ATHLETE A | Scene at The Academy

We chose this clip because it really shows the complexity of the structure of this film. It begins with Maggie's Olympic trials in the summer of 2016, which in reality is about a year after USAG knew about what Nassar was doing to some of its elite athletes.
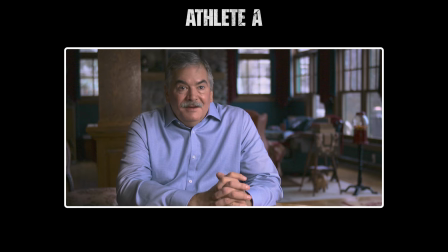[0:18] We really weren't going to go public or say anything because we were told that there's an FBI investigation and we could possibly jeopardize it.
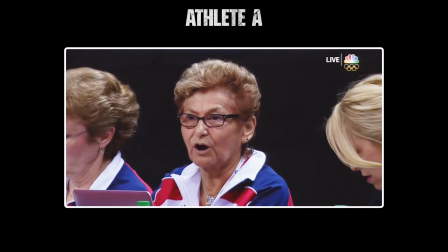[0:28] And also, you know, we didn't want to upset, you know, Steve Penney and Marta Karoli.
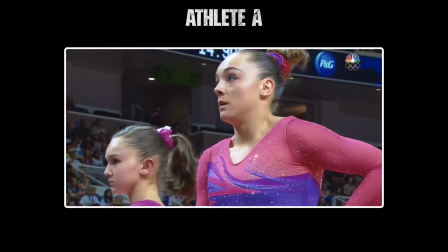[0:36] They knew that Maggie reported Larry Nassar. We had to do exactly what they wanted us to do.
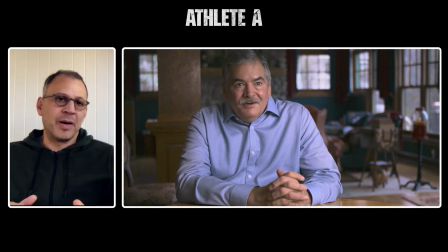[0:45]
You know, this is public footage. It's, you know, Olympic footage that was aired on NBC.
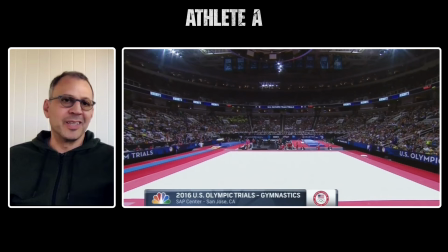[0:51]
And yet, from the Nichols family point of view, they're experiencing this thing completely differently than how the public is experiencing it.
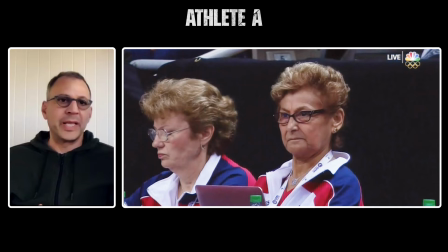[1:00]
They have this sort of internal drama that's going on between them and USAG regarding Maggie's complaint about Nassar.
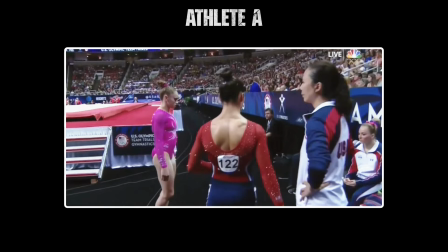[1:08]
And so you're, I think, as the public sort of experiencing this footage in a completely different way than you would have normally had you watched this on television.
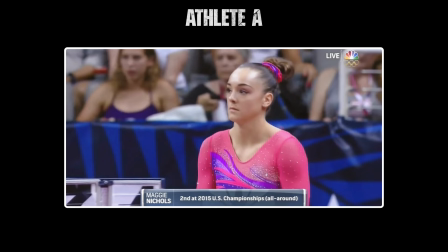[1:17]
And also from the Nichols family perspective, you know, Maggie was this elite athlete. She was second in the world behind Simone Biles.
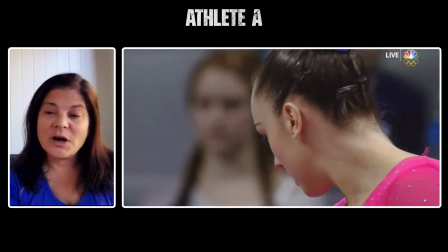[1:24]
And for many of these competitions in the year leading up to trials, they were treated like, you know,
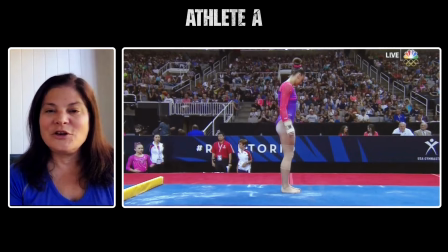[1:30]
the elite parents and they were followed around by camera crews and treated royally.
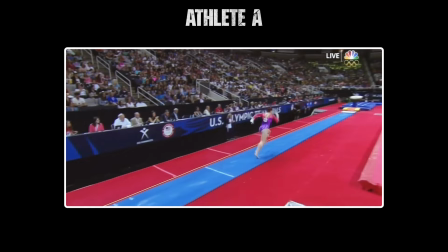[1:35]
And they were starting to notice things at Olympic trials that were starting to look a little bit different.
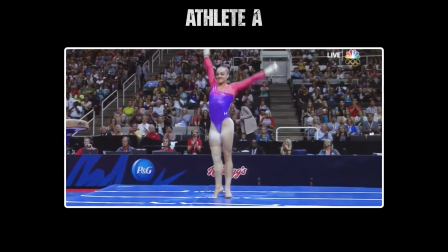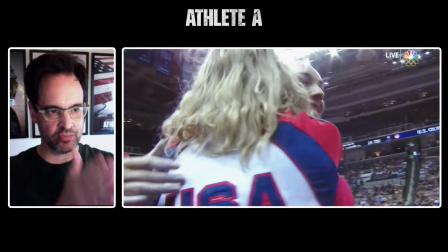[1:47]
Yeah. And because we decided to put Maggie and the Nichols in their own kind of a bubble, their own timeline.
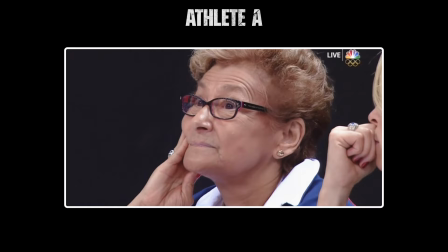[1:55]
I remember when we first cut the scene, it was like 15 minutes long.
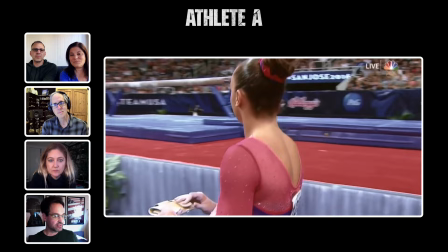[1:59]
We had tons of other interviews sort of backing up the nickels like, yeah, there was some foul play.
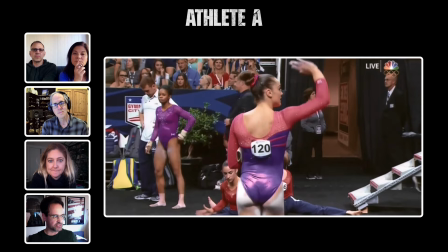[2:05]
But, you know, in dissecting the film and making it into these two timelines that would eventually merge,
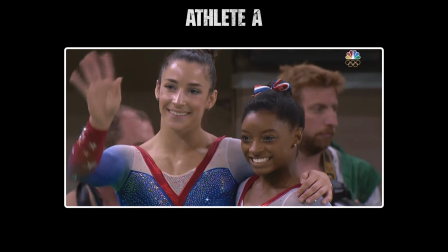[2:11]
the constraint on Maggie's pods or Maggie's timeline was that you could only, as a viewer, we could only know what the nickels knew at the time.
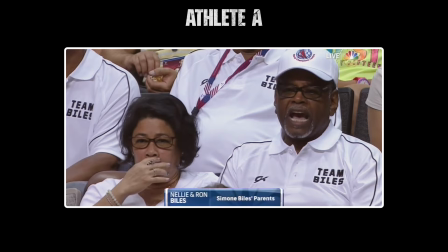[2:21] You know, we had camera crews following us. You know, even at the America's Cup a couple weeks prior, we had a camera crew following us throughout the whole arena.
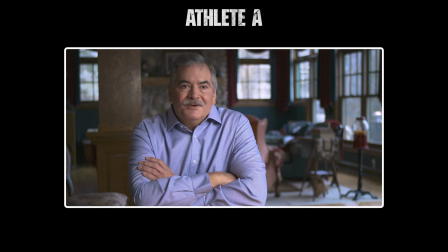[2:31] But we showed up at Olympic trials, and our seats aren't marked. We don't have mics.
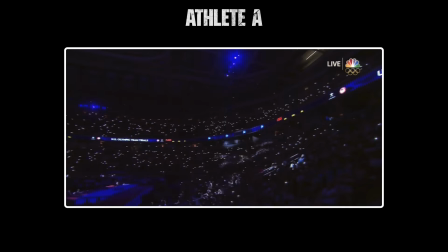[2:37] There's no camera crew following us. And so something was definitely off.
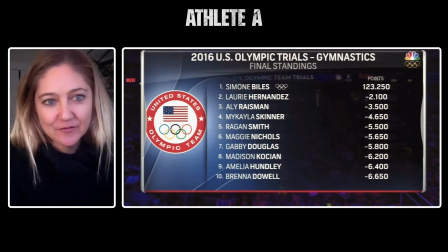[2:45]
Yeah, I mean, I think this scene is a good example. archival plays such a key role in the film, too. And we hope in a lot of these scenes where you're looking at Olympic footage or Olympic trial footage in this case, some of that footage may be familiar to people.
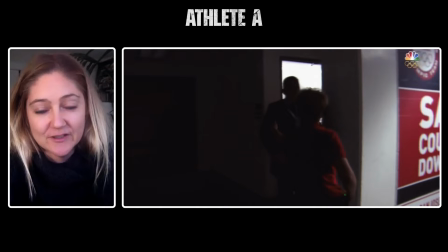[2:59]
But seeing the pomp and circumstance and all the marketing that goes around it,
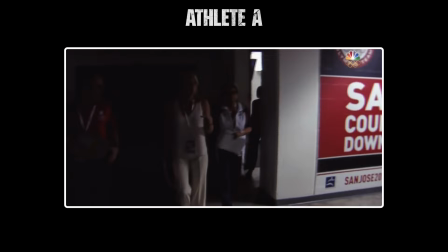[3:05]
we hope now you see it in a sort of different light as you realize what a key part all that marketing played in this abuse story.
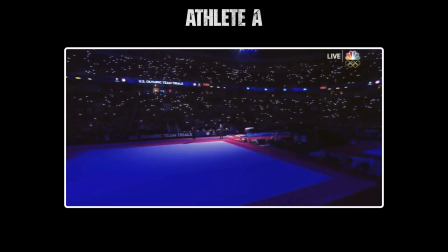[3:13] Ladies and gentlemen, please welcome the president and CEO of USA Gymnastics, Steve Penny.
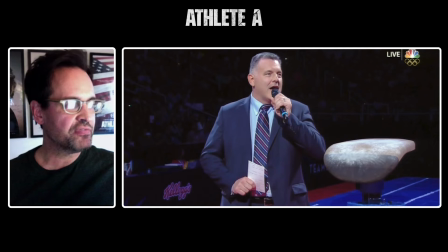[3:20]
Yeah, the other thing I just realized in watching this is that, you know, earlier in the film,
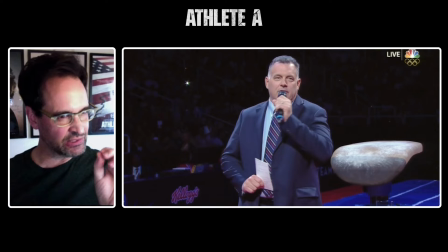[3:25]
we've sort of hopefully trained the audience a little bit to like
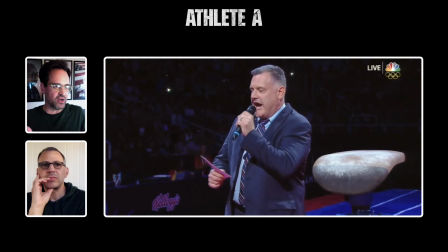[3:30]
look a little bit under the surface of what's happening in all this glitz and glory. This at least hopefully gives the audience,
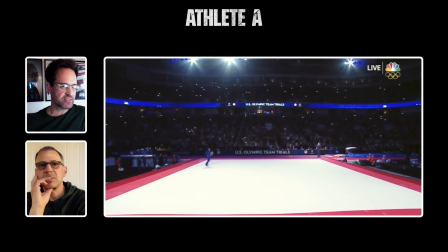[3:37]
you know the license to like actually realize that maybe there's other things going on under the surface
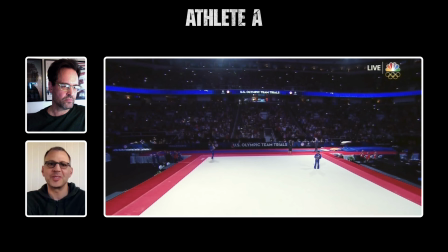[3:44]
well yeah you see steve penny there who is the master of ceremonies at the trials
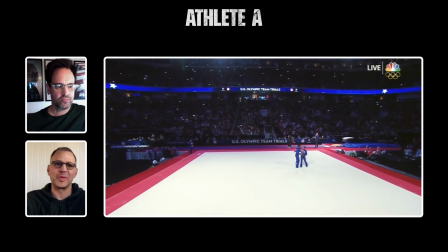[3:49]
uh kind of like a barnum and bailey sort of salesman type figure calling
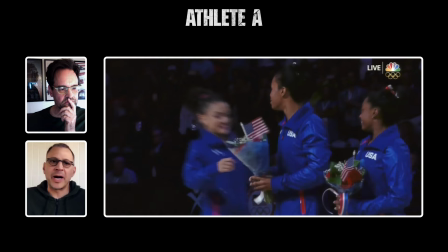[3:53]
out these athletes with you know with kind of clever um preludes to their to their names um but we know by now
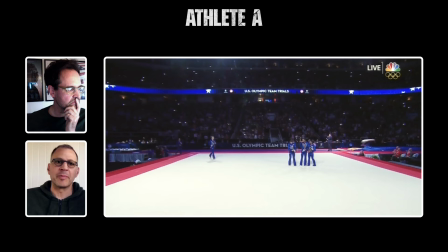[4:01]
that um he's the guy that's kind of keeping the the clamp down on any information getting out about Nagy's complaint regarding Nassar.
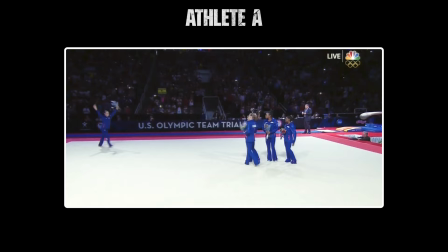[4:09]
So I think you're right, Donald. You're looking at this in a completely different way than you would be a viewer.
Allie Raisman!
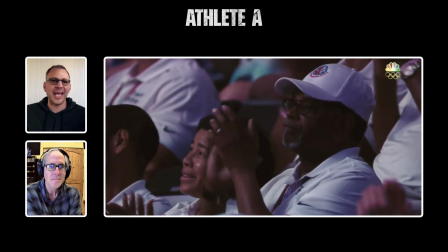[4:20]
Hey, Jeff, why don't you talk about the music in this scene is also really important because I think it helps change the tone.
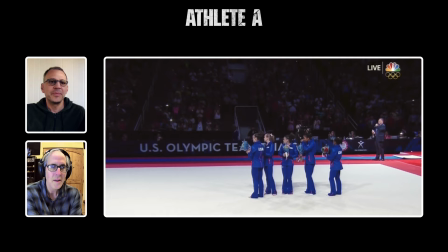[4:29]
We kind of suck the sound out of the diegetic scene. And really, a lot of this is done with the score.
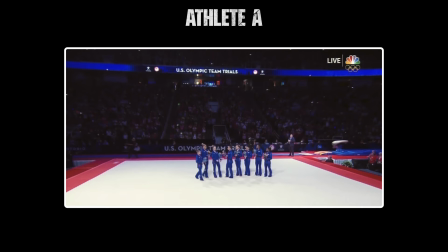[4:35]
Yeah, I love this moment we're actually coming into here.
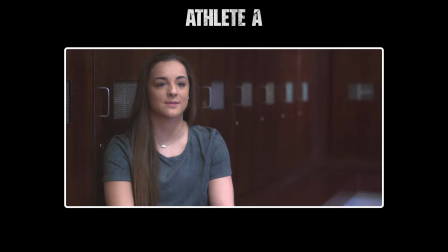[4:40] I mean, I've tried my whole life to make that Olympic team and then not making it, even as an alternate.
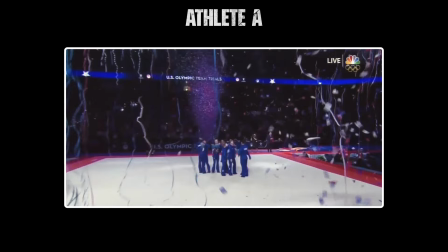[4:46] I think I was mentally and physically just ready to move on.
There's two places in the scene where we sort of pull back from all the natural sound and the archival,
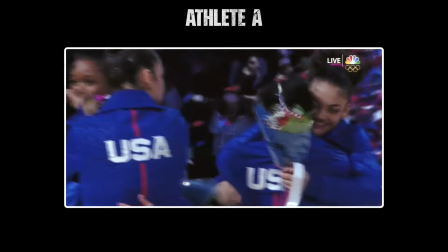[4:54]
and the score plays this very haunting texture over which a few solo instruments play.
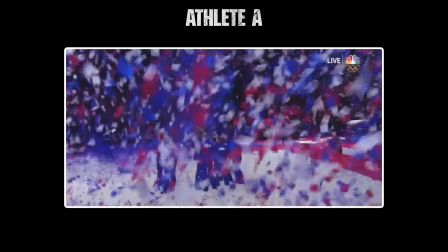[4:59] Maggie was crushed. She had, you know, many things taken away.
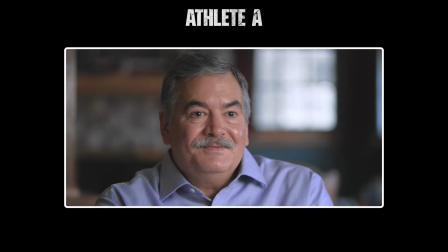[5:09] And how do you accept it? You know, I'm trying to justify and explain, rationalize things to myself.
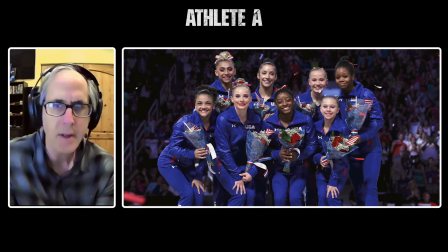[5:18]
The first time we hear a solo French horn sort of echoing the heroism of the Olympic kind of sound.
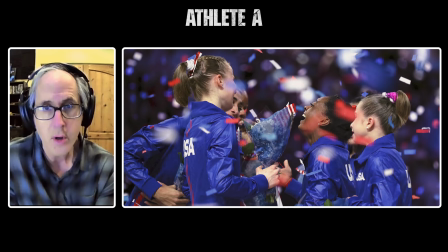[5:24]
And in this cue, the second cue we're on right here, we hear the sound of a solo female voice.
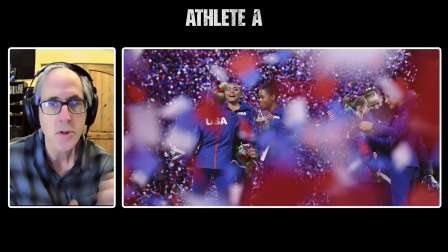[5:29]
And this was something we developed early on in our work. You know, Maggie's story sort of comes and goes throughout the film.
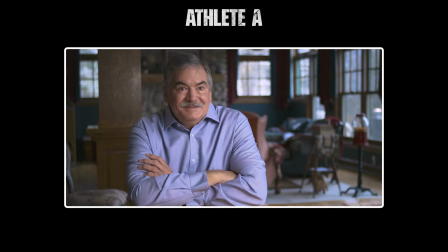[5:35]
And this young girl's voice, and there's an innocence in that sound, which I really love, and a personality to it.
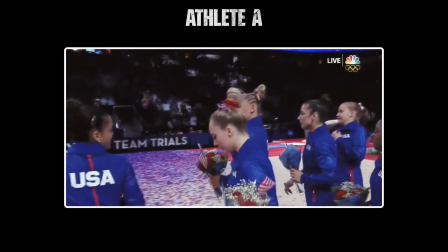[5:43]
It also really helps you track her story.
After being abused by USAG, by Steve Penny, by Larry Nassar,
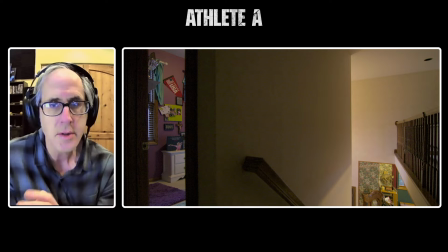[5:51] all I wanted to do is get my child out of there and take her home and hug her and love her.
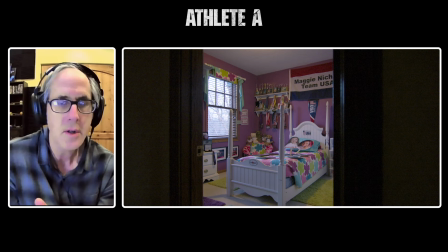[5:58]
There's an ache to this whole movie in which it's about the loss of innocence in a way. you know,
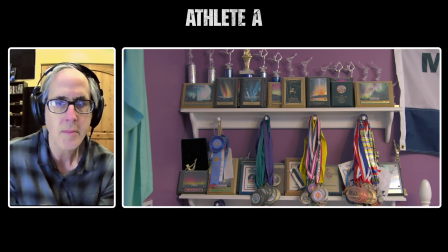[6:04]
these young girls have this amazing dream and, you know, this aspirational optimism, and it's just sort of becomes crushed.
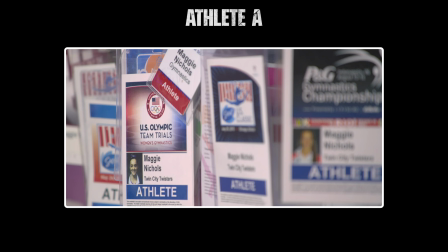[6:12] I try not to think too much about it.
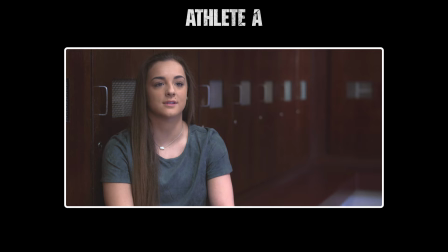[6:17] I just try to, you know, carry on and hope that they made the right decision for the right reasons.
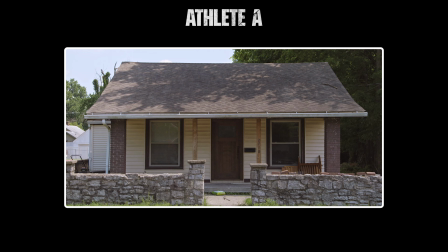[6:25]
We're heading now into the butting up of the two storylines.
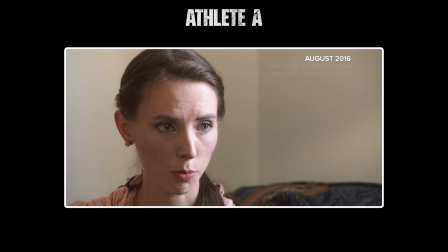[6:29]
So this is Rachel Denhollander speaking in an archive clip to Mark Alicia,
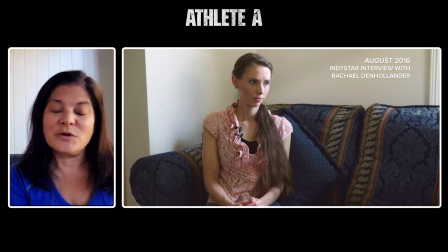[6:35]
one of the Indy Star reporters who drove down to Louisville to interview her for the first time.
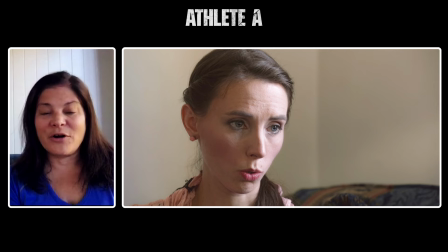[6:41]
And one really amazing asset we had was that archive of material that the Indy Star had collected
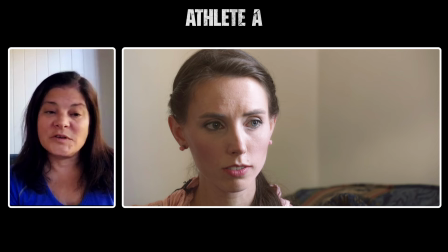[6:48]
themselves when they first started to get into the story of Rachel Denhollander, Jamie Dancher, and Jessica Howard,
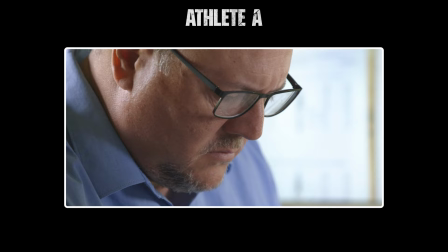[6:56]
who were the first three women to come forward and report Nassar to the journalists. And I just,
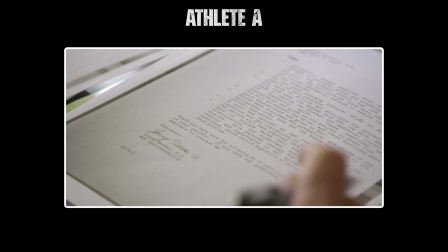[7:01]
I love this incredibly vulnerable footage of Rachel as set against in dissonance to the main character interview we do for the film with Rachel,
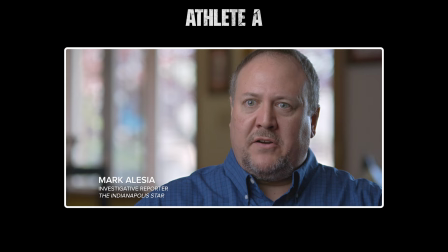[7:12]
where she is incredibly healthy looking, she's pregnant,
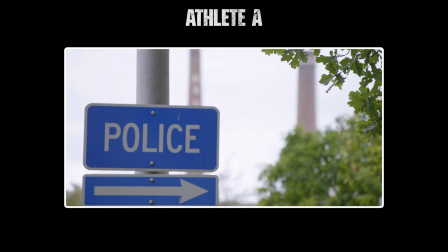[7:15]
she's confident, and the dissonance between her vulnerability and how thin she was.
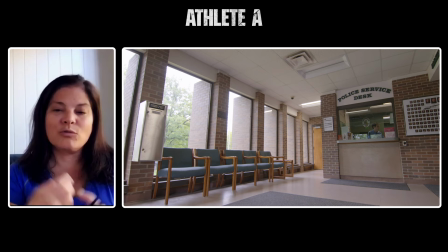[7:22]
She describes not being, having been so nervous coming forward, she wasn't able to eat.
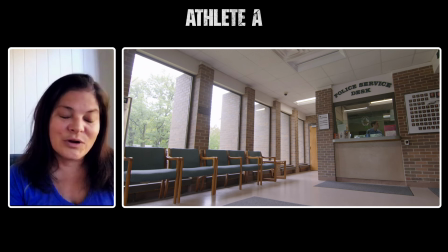[7:26]
Her road to healing through coming forward and through reporting and through the gathering
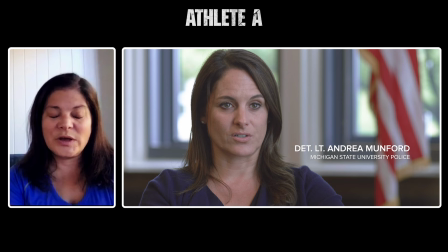[7:33]
of all these other women who had similar experiences is really quite a beautiful thing.
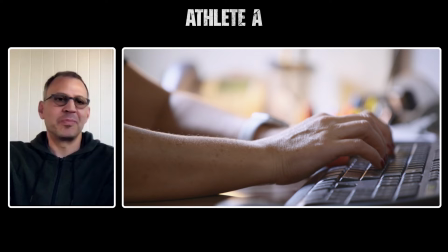[7:39]
So we were very grateful to have that asset. Now we're seeing Andrea Mumford, who is the police investigator at Michigan State,
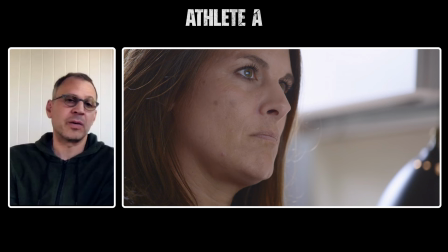[7:47]
who gets the call from Rachel about her criminal complaint against Nassar.
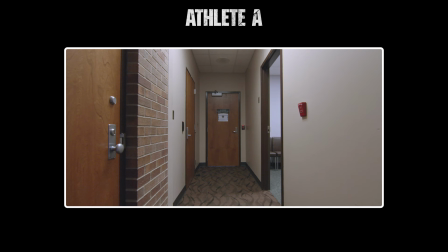[7:53] I had asked her, what's the doctor's name? And she said, Larry Nassar.
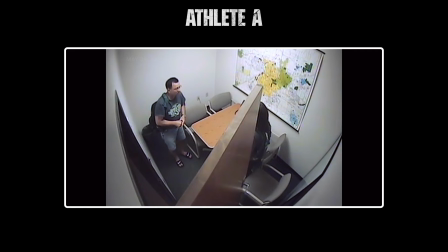[7:57] I had heard of him from a 2014 investigation where another
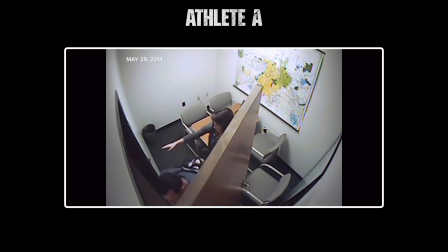[8:02] survivor had reported that he had sexually assaulted her during medical treatment.
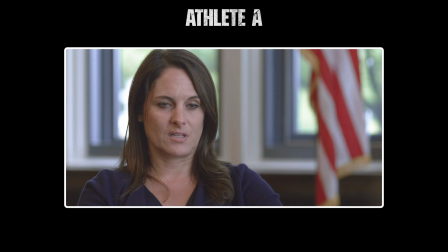[8:07] But the case was presented to the prosecutor's office, and they declined to charge it at that time.